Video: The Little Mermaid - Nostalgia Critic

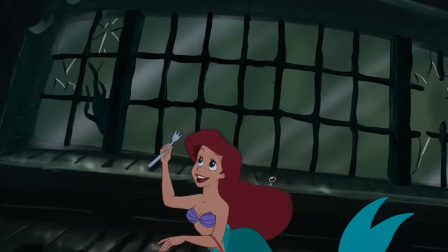4:39 Have you ever seen anything so wonderful in your entire life? Cool!
We started working on her with Dan Haskett.
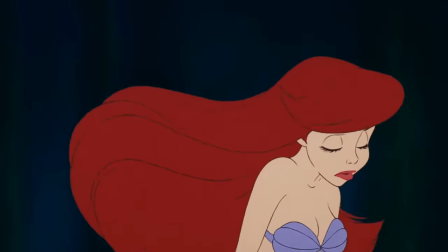4:47 When Glenn Keane joined us on designing the character, he suggested, Hey, Philo, are you familiar with the films of Miyazaki?
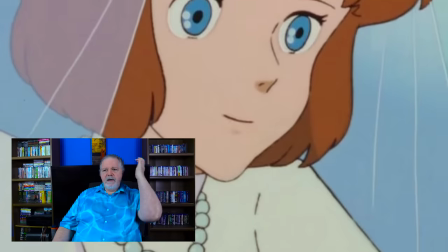4:55 And I said, I certainly am. He says, what if we did our own version of an anime girl character? I said, that's intriguing, you know, because they have the little traditional triangular face,
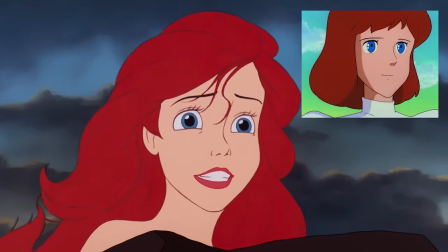5:07 you know, with the little pointy chin and the big eyes with like, they have a million highlights in them.
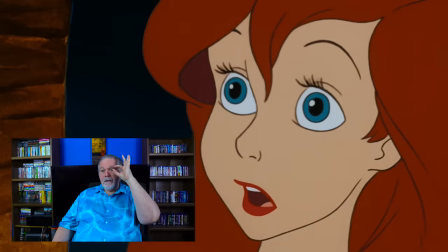5:13 And we took pity on the animators. we only got one highlight down from like three that we started with.
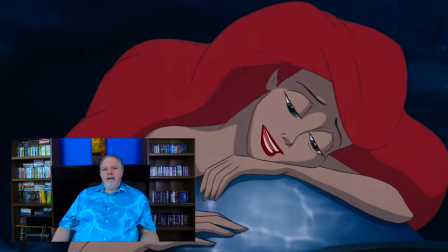5:19 She was in part based on what we thought a Disney-fied anime girl would look like. I had a personal favorite that I used as my inspiration in that was French actress Emmanuelle Barrett.
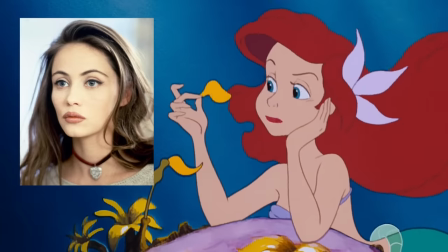5:30 She has that long, elegant neck that I'm after, and the wide-spaced eyes, beautiful big eyes.
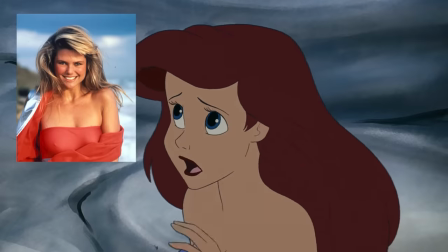5:36 We got the hair somewhat from Christy Brinkley, and also from Christina Applegate. She used to have her hair styled out, it was like this little shelf. They initially wanted a blonde, but the rest of us said, no, let's do a redhead.
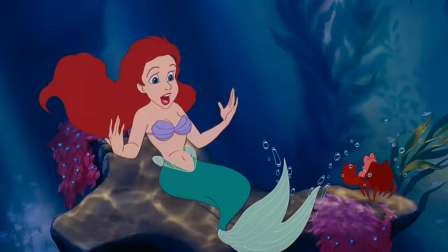5:51 We've never had a redhead star before. Plus, it was gonna look great with the underwater colors.
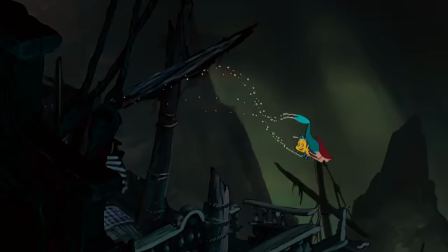5:58 You're not getting cold fins now, are you?
Ariel is voiced by Jodie Benson, modeled after Alyssa Milano.
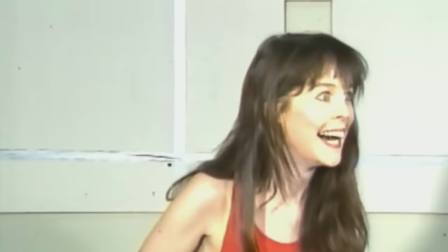6:04 But I'll be honest, I mostly see Sherry Stoner, who is the live-action reference. So much of what I remember about the character comes from her expressiveness and comedic reactions,
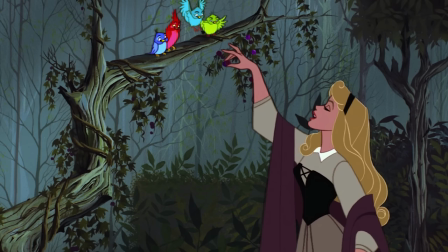6:13 which added a new dimension to her compared to past Disney women who were seen as more passive.
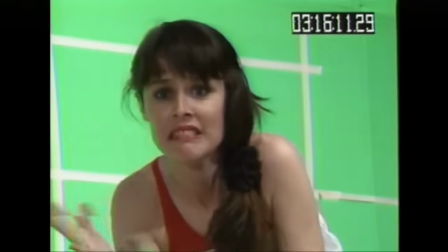6:18 Even former Disney animators said they were amazed how expressive the character was, as when they animated women, they were encouraged to keep them more composed and proper. Sherry did an amazing job.
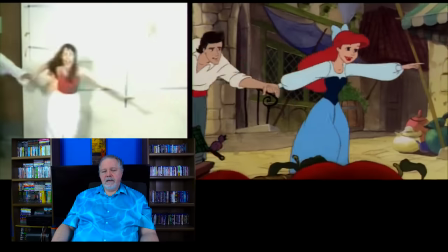6:28 We are inventive as animators, but a lot of people don't study acting, and they really need to be an actor with a pencil. That's something Don Bruce always told us. And here we had an improvisational actress that was very demure and about Ariel's size.
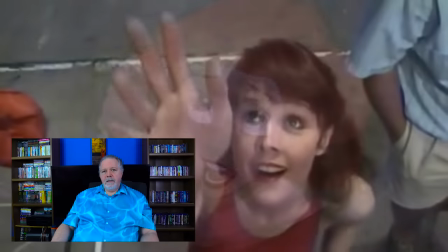6:42 Glenn used her quite a bit in his song sequence, Part of Your World,
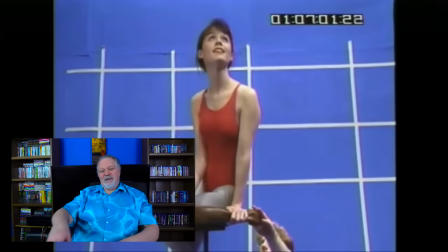6:47 while she was on an office chair on wheels and they would spin her around and make her glide around and they would swing the camera around her and that all made it into the film. I will say though, it does make me kind of like hear Slappy Squirrel's voice come out of her every once in a while.
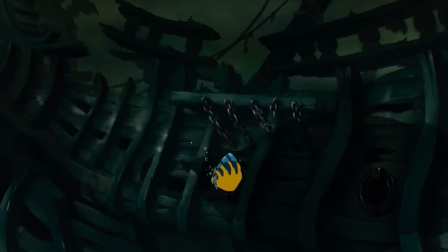7:01 Do you really think there might be sharks around here?
Sounds like a standard cartoon plot to me.
Ariel!
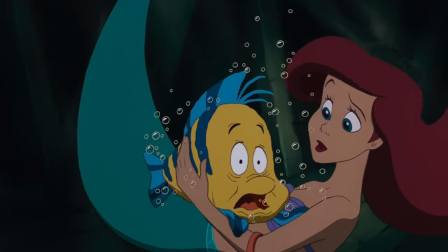7:06 No!
You remind me of a bad accident at Benihana's. Die!
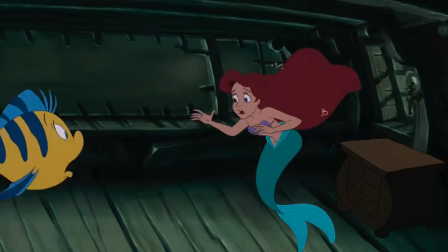7:11 Don't do me! Die! Can you believe I'm doing this for scale?
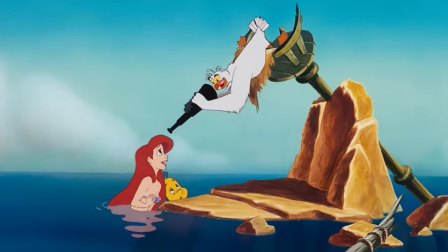7:18 What a yutz. How you doing, kid?
They check in with a seagull named Scuttle.
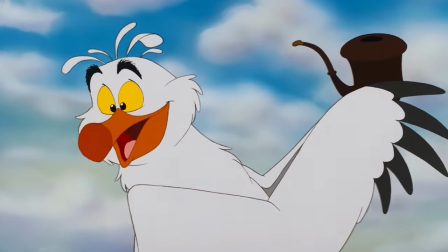7:23 I hear, buddy.
Heck, it's very good in this. Who tries to explain what they found.
It's a tinglehopper to straighten their hair out. Humans go nuts over.
Scuttle is the cable news of information.
Music!
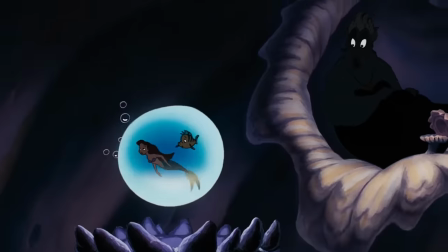7:37 Ariel remembers that she missed the concert, she does the mean thing, and we see she's being watched by the sea witch Ursula, played by Pat Carroll.
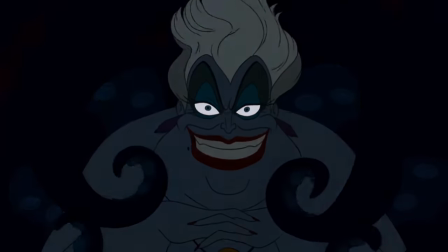7:44 She may be the key to Titan's undoing.
Half the kids in the audience are like, why do I know what tentacle hentai is now?
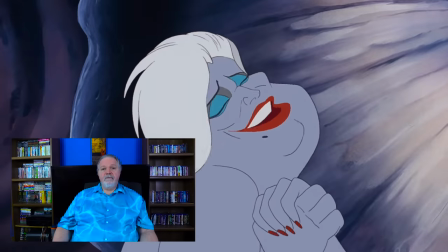7:53 Actually, I started with Ursula. That was with Rob Minkoff, and we did a series of rough tests of her, and I went to ask the receptionist a question. I said, D.I., you're Pat Carroll. And there she was, sitting on the sofa, and she says, Well, yes, I am. Who are you? I said, My name is Philo Barnard, and I'm doing you. I mean, I'm working on you. I mean, I'm working on Ursula. And she laughed and says, Then you come over here, and you tell me all about it.
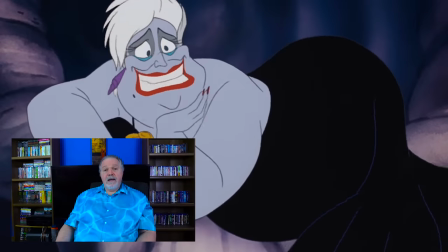8:19 She says, Would it help you if I gave you my take on her? And I said, That would be a great gift. She says, Well, don't laugh, but I see her as this great Shakespearean actress who retired under the sea for some reason. I said, Okay. So, just like in the song, it's body histrionics and not vocal, and she says, exactly.
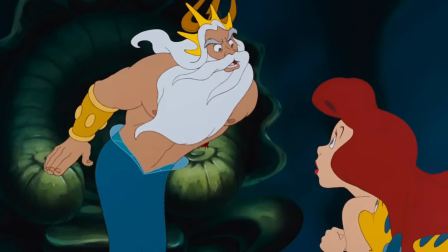8:37 Ariel talks to her father, who is not only angry she missed the concert, but also that she went to the surface.
Do you think I want to see my youngest daughter snared by some fish eater's hook? I'm 16 years old.
I don't eat off hooks anymore.